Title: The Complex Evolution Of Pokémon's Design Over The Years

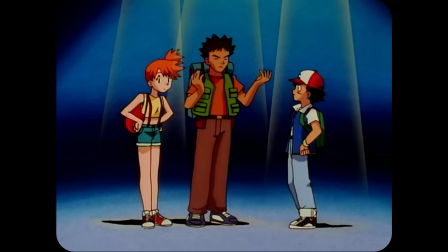4:03 Ash and the rest of the characters were stiff in their movements, often appearing more like flat images with a single moving limb or flapping mouth.
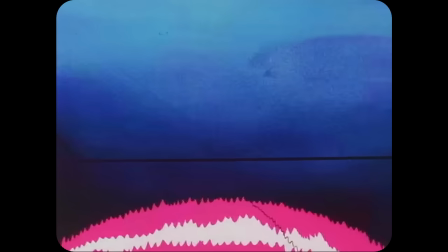4:11 But that's not to say the entire show was like this.
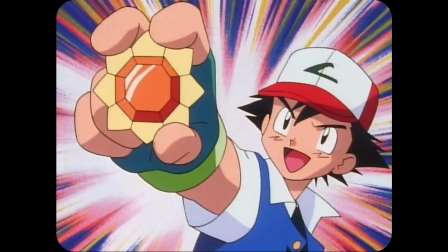4:14 There were gems in the original series that became staples of the show moving forward, like the fluid movement of Ash throwing a Pokeball,
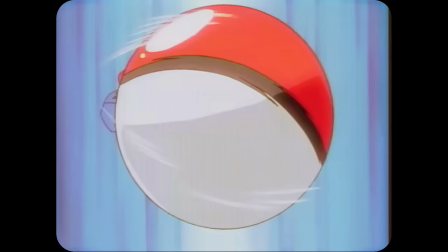4:21 the animation for which we saw in the show's introduction, and then again and again throughout the original series.
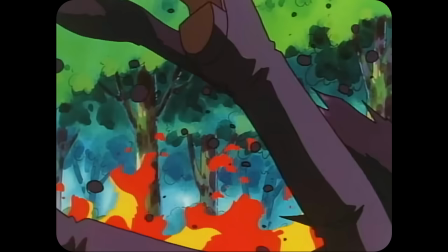4:27 And even though the attacks were mostly stagnant, the animators at OLM made them feel epic.
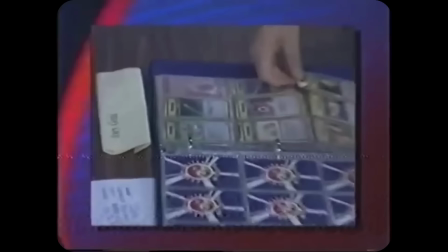4:37 While Pokémon was certainly not the only anime to garner a North American audience at the time, it was undoubtedly the biggest.
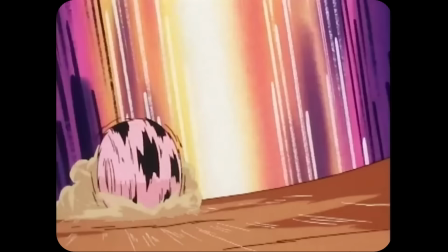4:44 And as the Pokémon franchise continued to roll out down the hill and pick up speed,
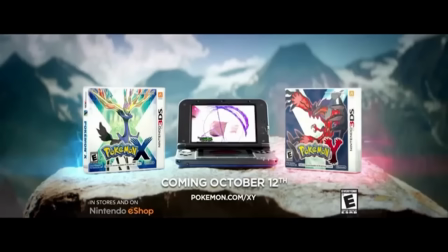4:49 the TV show was helping to lead the charge, which meant that as more games came out, new series were created in tandem.
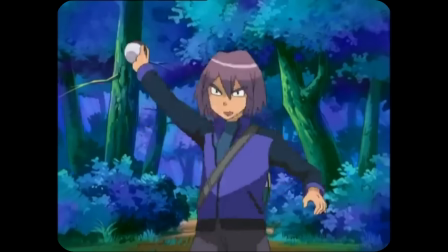4:55 The Advanced Generation, Diamond and Pearl, Black and White, and XY ran from 2008 through to 2017 in North America.
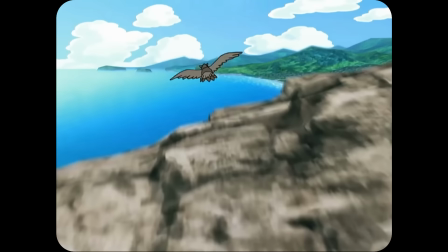5:03 We were introduced to new characters, new regions, and plenty of new Pokémon.
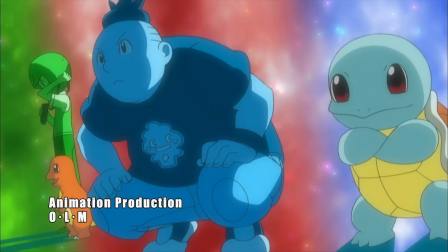5:08 It was clear from the level of polish that the budget had increased with each season,
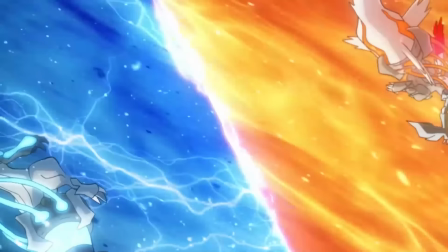5:12 which had at least something to do with the newer generations of games that they were expected to emulate on screen.
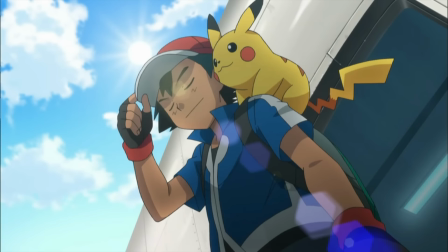5:18 The backgrounds had been upgraded in detail and quality, and Ash was given new outfits to fit with the changing times.
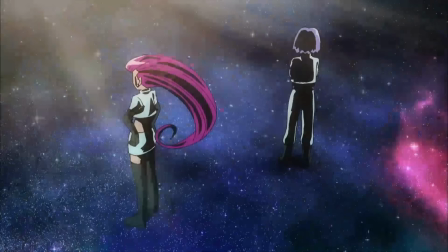5:24 Those sharp features were still very much part of his character, though, and the art style was very similar to how it looked in the beginning of its run.
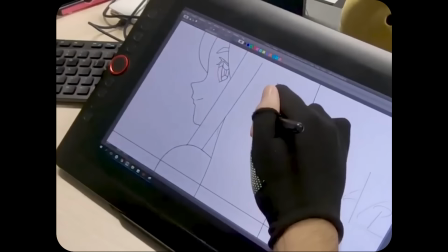5:32 It just got progressively smoother. This was due to the jump from hand-drawn animation to digital.
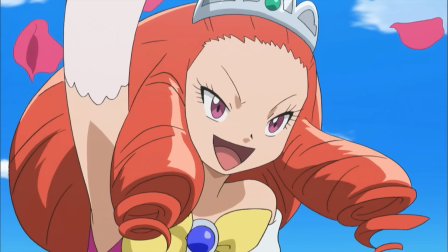5:37 There was really no choice but to make this switch in order to keep up with the workload.
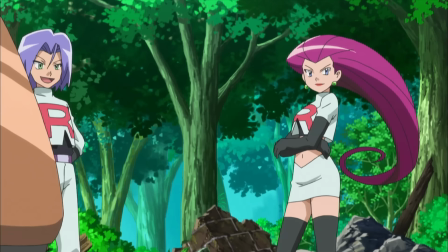5:42 Digital animation was really the only option. And though Ash and the rest of the characters still moved pretty stiffly and flatly,
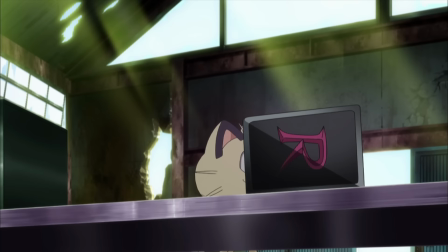5:49 it was obvious that the team behind the Pokémon TV show had big plans in mind for the future of the franchise as they moved into this new technological age.
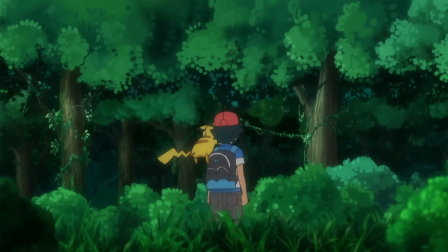5:58 So came the Sun and Moon era.
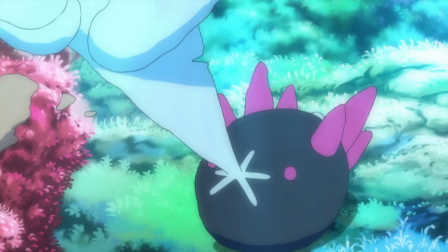6:00 By far the most controversial move in the TV show's history, Sun and Moon completely upended the established design of seasons past.
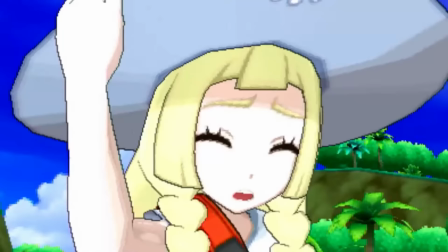6:08 In order to fit with the aesthetic of the most recent set of games, they brought in new characters, a new region,
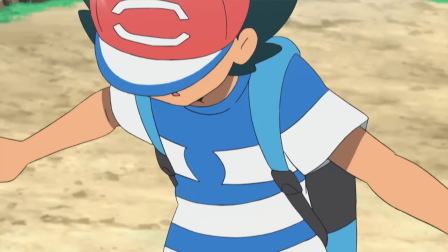6:14 new Pokémon, and an update on Ash's outfit as every other series had done before.
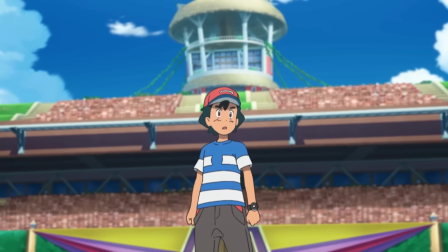6:19 But they didn't stop there. Ash's redesign would be the most complete fans had ever seen in the nearly two decades since the show's release.
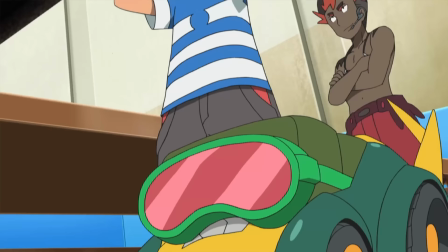6:27 Those familiar sharp edges to his hair and clothing were rounded out. The colors he wore, while still being bright and fun, were less saturated.
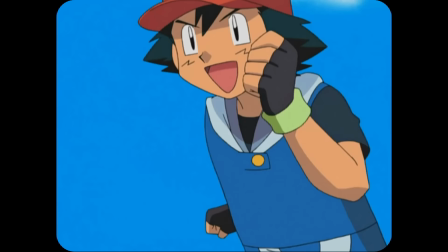6:35 For the first time in series history, he was no longer in some variation of his signature jacket,
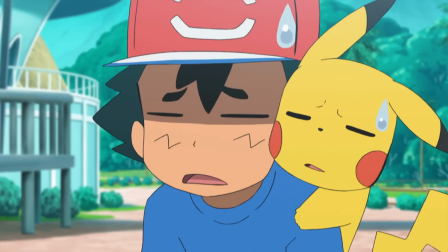6:40 and even his bold features were shrunken down and simplified, in some ways looking more like a ditto version of himself than the character viewers had come to know.
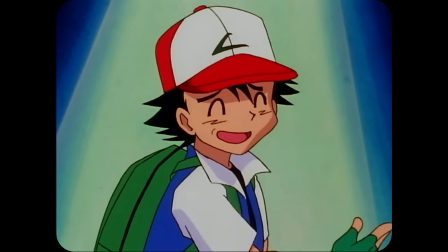6:49 There was, predictably, quite a bit of backlash to this change. Where was the Ash we had all grown up with?
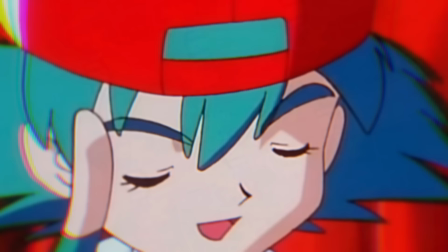6:56 And who was this soft, squishy character in his place?
I'm Ash Ketchum. I came from Pallet Town in the Kanto region.
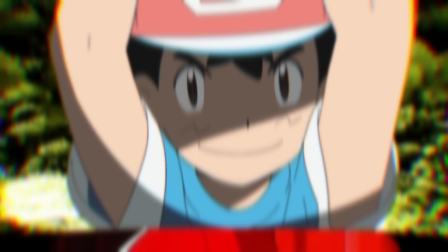7:03 These changes were not done out of spite for longtime fans.
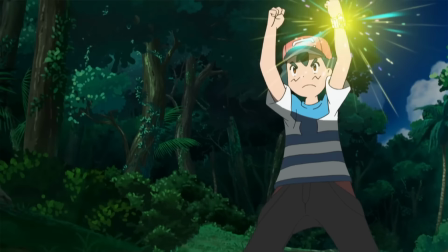7:06 In reality, there were a lot of practical and artistic reasons for Pokémon's new look that people
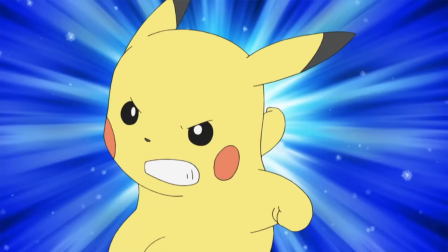7:12 like director Kunihiko Yuyama and producer Hiroyuki Kato were using to their advantage.
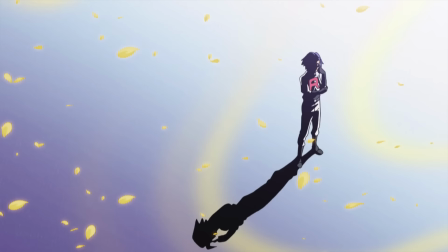7:18 These simpler character designs actually made room for a lot of improvements to the show overall.
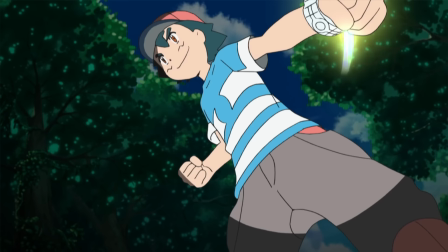7:23 With a less defined face and body structure,
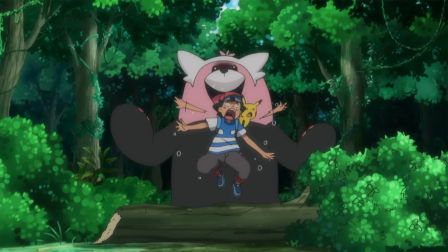7:26 Ash and the rest of the characters were able to emote in new ways that just hadn't been possible before, and that also applied to the Pokémon,
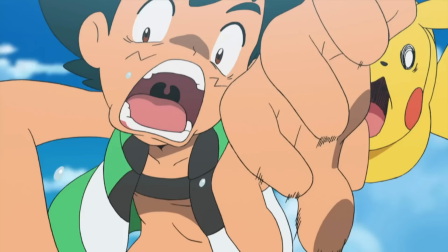7:34 who could squash and stretch to their heart's content, giving them more personality and life than ever before.
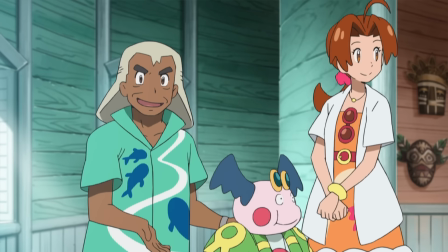7:40 With simpler characters, backgrounds were able to be more elaborate,
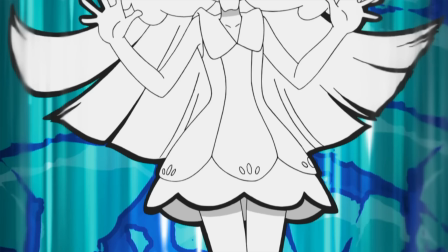7:44 and the animators got to play with different art styles without it feeling jarring or out of place.
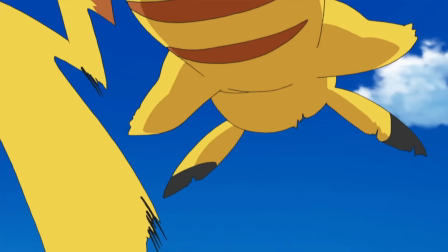7:49 Even the battles maintained the general vibe of the original series while simultaneously stepping up their game in terms of animation.
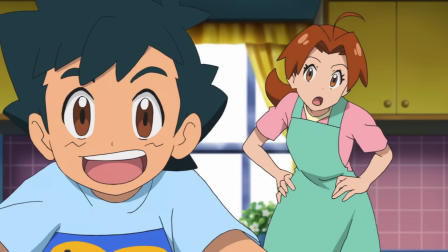7:57 And so, despite the controversy surrounding the change, this is the direction the Pokémon TV show has continued in.
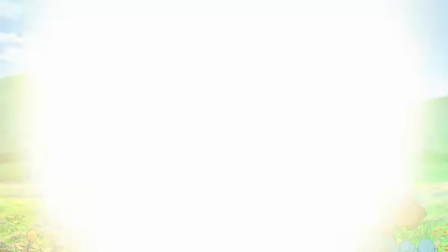8:04 The current iteration of Pokémon, 2019's Journeys, the series, is even softer and squishier than Sun and Moon.